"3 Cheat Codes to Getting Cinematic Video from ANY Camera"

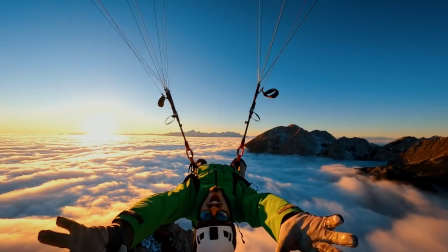(0:00)
Have you seen those amazing shot on iPhone commercials or GoPro's $1 million challenge videos and thought to yourself, how do I make my shots look as good with my camera? Well, you can, and I'm gonna show you the 3 cheat codes to achieving the cinematic video look.
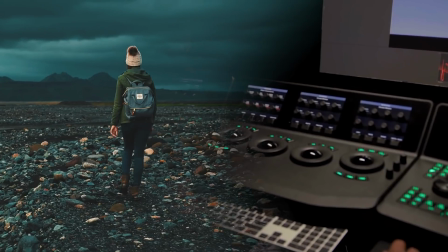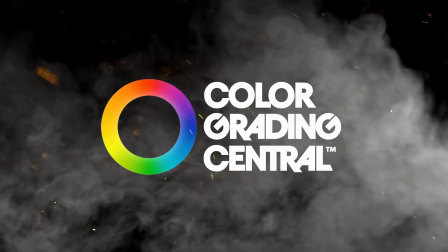Hey, my name is Denver Riddle. I'm a colorist, and before that, I was a cinematographer. I've done work for Facebook, Instagram, the US ski team, and more. And from that experience, I picked up 3 cheat codes along the way that you can start using to make your films look more high-end and expensive no matter what gear you're using. So whether you're on a GoPro, a smartphone, or some other camera you've got banging around, here's what to do to get cinematic video. Step number 1, lighting and lens selection. Since this is where everything begins, and although this is a broad and diverse subject, all I'm gonna say is pay attention to the lighting. Avoid harsh lighting from the noonday sun and instead try to shoot closer to golden hour,
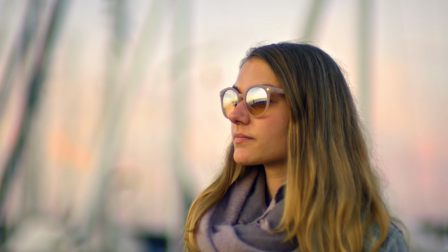(1:13)
the time just after sunrise or the time just before sunset.
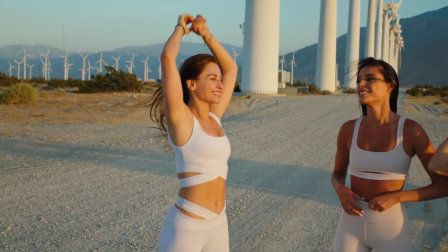(1:17)
The lighting is softer then, and we get these complementary colors of warm highlights from the direct sunlight and cool shadows from the sky, acting like a large blue bounce cart. Backlighting can also make your subject look ethereal or heavenly with an outlining glow.
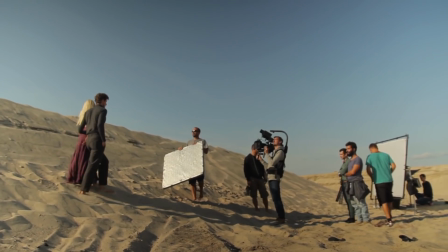(1:32)
To make this fully work, you'll need a bounce card or a silver reflector to bounce light back on your subject,
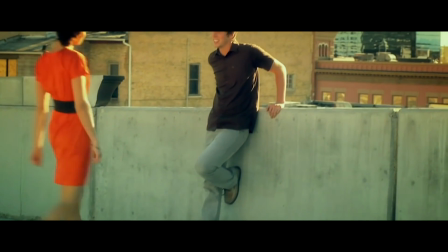(1:39)
but also buildings and structures can also act as a bounce card.
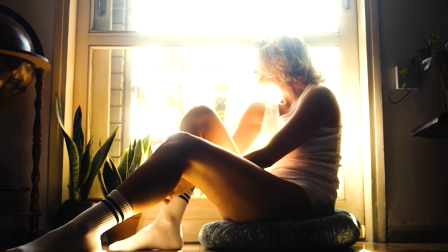(1:42)
If shooting indoors during the day with no lights, avoid shooting the subject against a window and try to use the natural lighting to your advantage. If you do have the budget for lighting, the biggest thing in my opinion is to look for a large softbox,
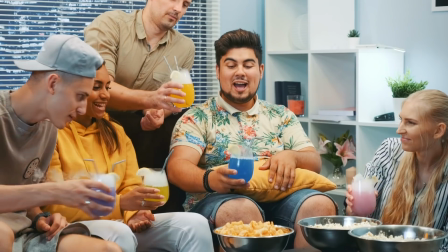(1:57)
and the larger the diffusion is, the nicer the quality of the light will be with soft shadows. So it really pays to pay attention to the lighting, and I recommend experimenting with different vantage points and staging your subject in
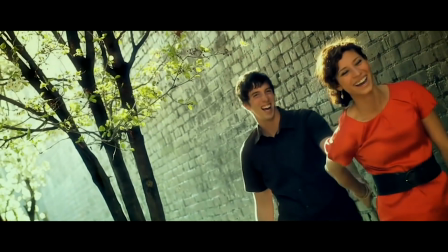(2:10)
different ways so you can see how the light changes and go with what looks the best. In terms of lenses, you may not have many options with a fixed lens,
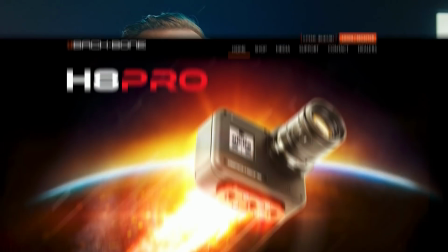(2:19)
but there are some interesting workarounds for GoPro from companies like Backbone and smartphone lenses from companies like Moment.
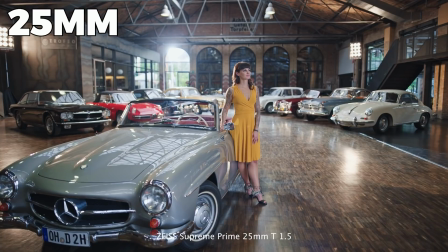(2:27)
Changing the focal length or angle of view can present interesting variety to your video. Just keep in mind that the smaller sensor sizes of the GoPro and smartphones means it's more difficult to get that
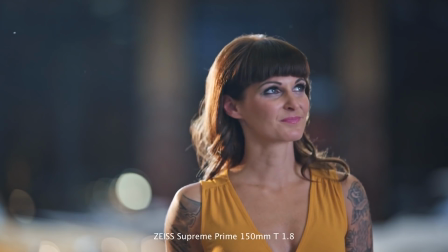(2:38)
nice shallow depth of field or bokeh where things in the background have that nice blur characteristic of cinematic video.
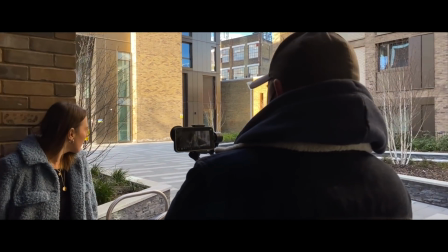(2:46)
One workaround is to get really close to your subject, but that might not always be practical. And if you are on a DSLR, I recommend a fast zoom lens, meaning it has a low f number. Or if you go with multiple prime lenses, I recommend 24, 50, and 85mm from companies like Sigma that have a nice cost to performance ratio.
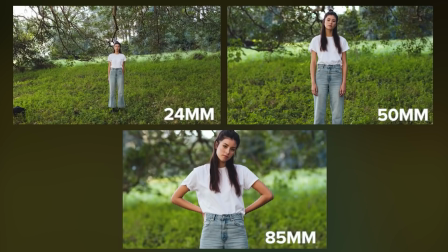(3:08)
For what it's worth, 24 is wide angle, 50 is similar to our eyes, and 85 is sometimes referred to as the portrait lens that gets you that nice bokeh characteristic of cinematic video. All right, step number 2, choose the best camera settings. The second cheat code is to get the best quality out of your camera as possible.
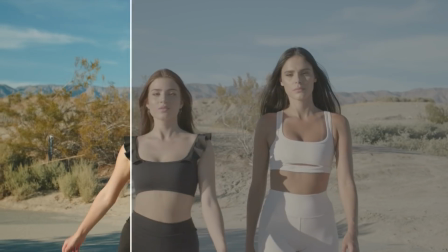(3:29)
The best camera settings will give you a neutral, flat-looking image that you can then improve in post with color correction and color grading. Now, I know it may seem uncomfortable for you, but you do need to go with 100% manual control to get the best quality. This means manual exposure and white balance. But with a little bit of practice, it does get easier, and I'll show you how to set this up for your camera. Let's first start with the GoPro. Most people use their GoPro in auto mode.
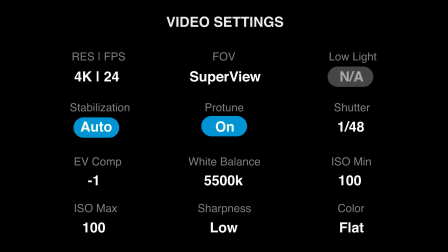(3:57)
Big mistake. So let's turn on the Pro Tune feature. Pro Tune lets you use your GoPro in manual mode, and the results are much better.